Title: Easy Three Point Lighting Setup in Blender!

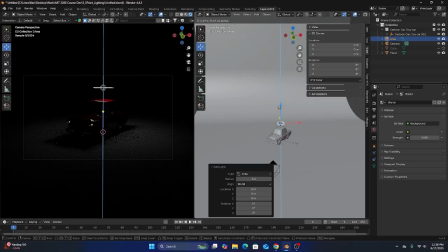I'm going to pull that light above my car. Now you can see the light's fairly small. I'm going to increase the size of that just by scaling it up. And then I'm going to come over to my light parameter.
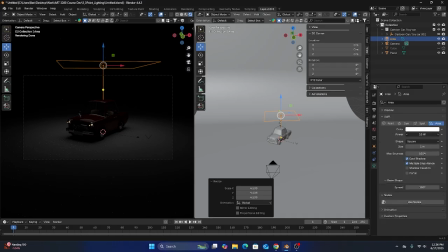And you see in our light parameters, we can change the intensity of the light using the power,
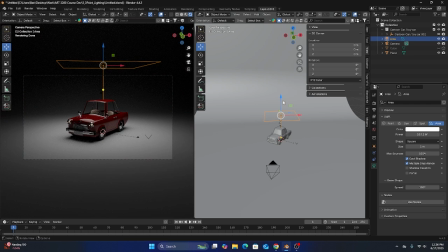but we can also change the color of our light if we want. I'm going to keep it just to a white light, but I'm going to set the power to 300 maybe.
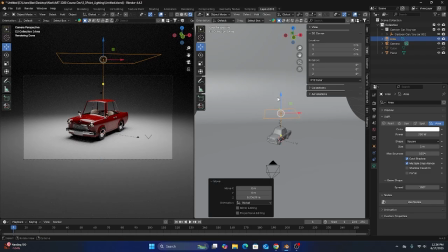Okay. Now we have our first light in our three-point lighting setup, and this light is called the rim light or the backlight.
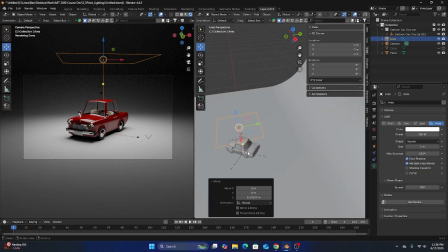And it generally either sits on top of your subject or to the back
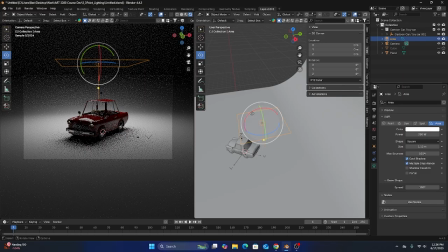and tilted towards the back of your subject.
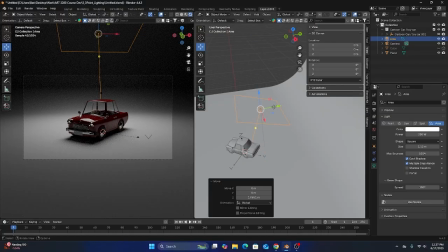And this light's main job is to separate the subject from the background of our scene.
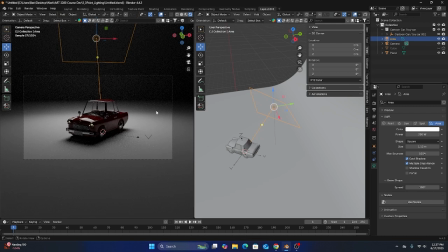So I'll kind of put this right here. And like we said, it's called a rim light. And so we should see some halos around the edges of the car that separate it from this white texture in the back.
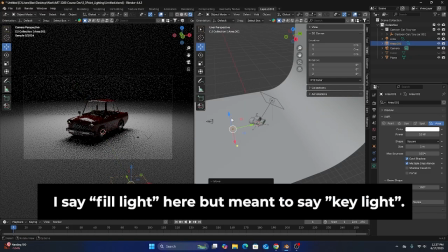Now with that added, I'm going to add what's called a fill light. And the fill light's job is to light the majority of our object.
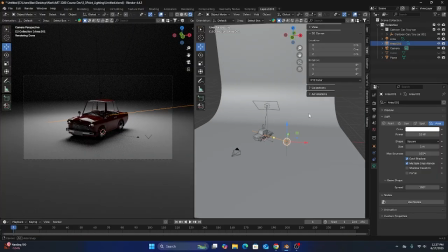So I'm going to point it just to one side of my car. I'm going to bring the power up to 400.
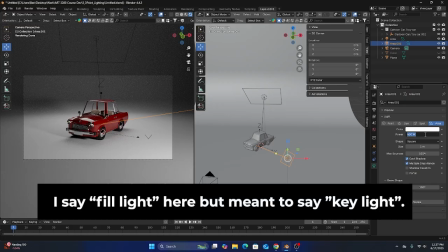Generally, the fill light is more powerful than the other lights in your scene.
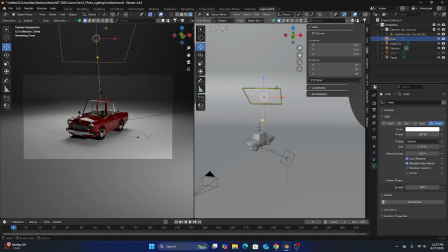So maybe I'll bring this down to 200 and then bring our backlight down to 150. I feel like that needs to be a little bit stronger. Okay, that's looking pretty good. So we have the backlight and we have the key light.
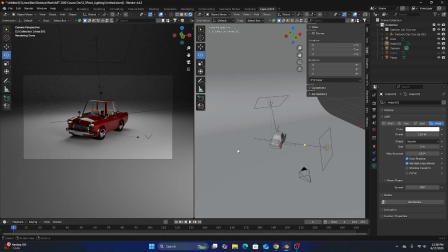And the last light we need to add is called the fill light. And the fill light's job is, you see with our key light, it's creating a lot of contrast and dark shadows on the left-hand side of our car.
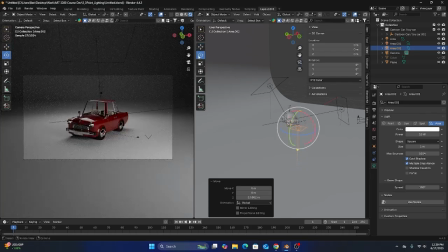The job of the fill light is just to fill out any of those shadows that we don't want to be dark.
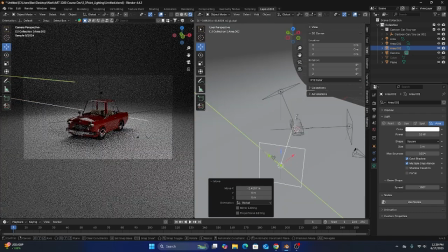So if we bring this up, kind of point it in the direction we want, put it here, and I'll bring this up to maybe 100 watts.
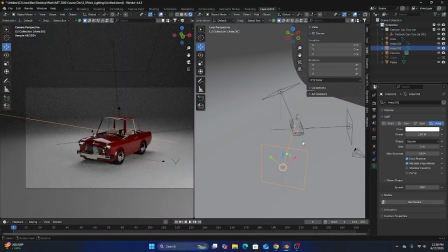Okay, so that's a pretty good lighting setup. And again, this is kind of the most basic form of studio lighting. And as you light different objects or scenes, you might start with a three-point lighting setup and then modify it and change it depending on the needs of your project.
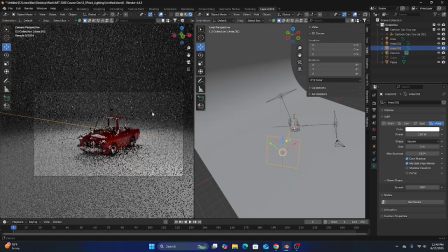Okay, now that we have the lighting basically figured out, let's take a look at the camera. So if we select our camera, come down to the camera parameters here, we have a couple of different options that dictate how this camera works.
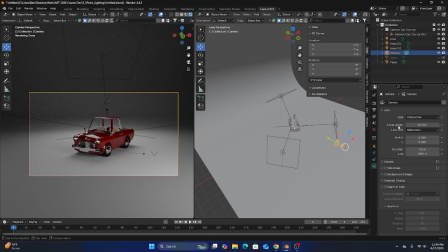The most dramatic option is the focal length. The focal length on a camera dictates the amount of perspective on a shot.
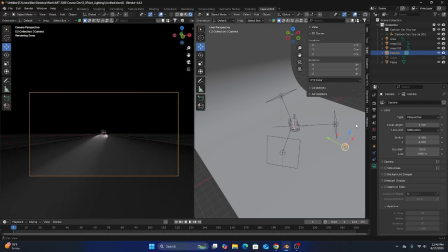And so the lower your focal length is, the more of the scene your camera is going to capture, but the more dramatic the perspective of your scene is going to be.
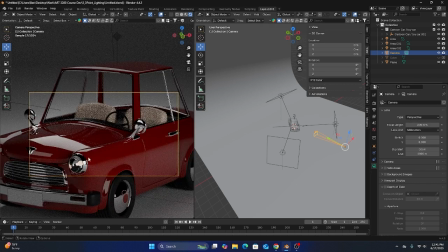Whereas if we bring it to 200, you can see it captures less of your scene, but there's a lot less perspective in your scene.
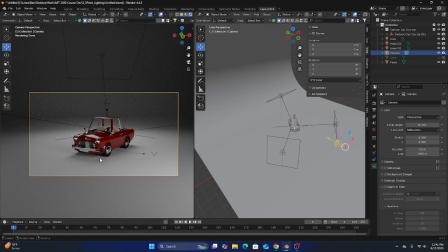Generally, rule of thumb is that 50 millimeters is approximately what a human eye's focal length is. For this project, I might bring it up to like 70. See how that looks?
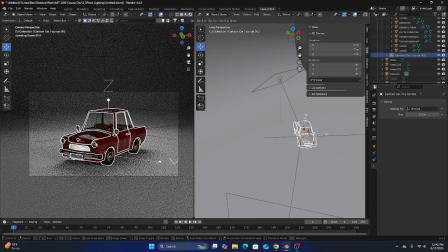I like that. Okay, so now that we have that, so if we duplicate this car and move it behind our main subject,
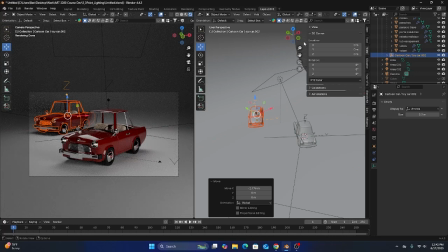I want to talk about depth of field real quick. So we have our camera,
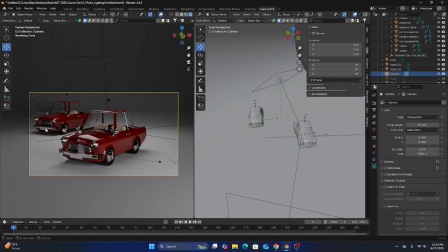but you see that we can see this back car in perfect resolution compared to this front car here. The reason that is because we don't have depth of field enabled. And depth of field on a camera is what dictates if the background is blurry or not blurry.
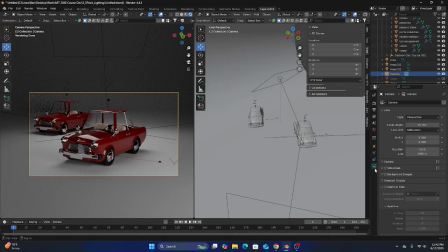So if we come over to our camera settings here, we have this checkbox that says depth of field. You can see not much has happened, but if we click on this eyedropper tool and select part of our car, we can see something very subtle has happened.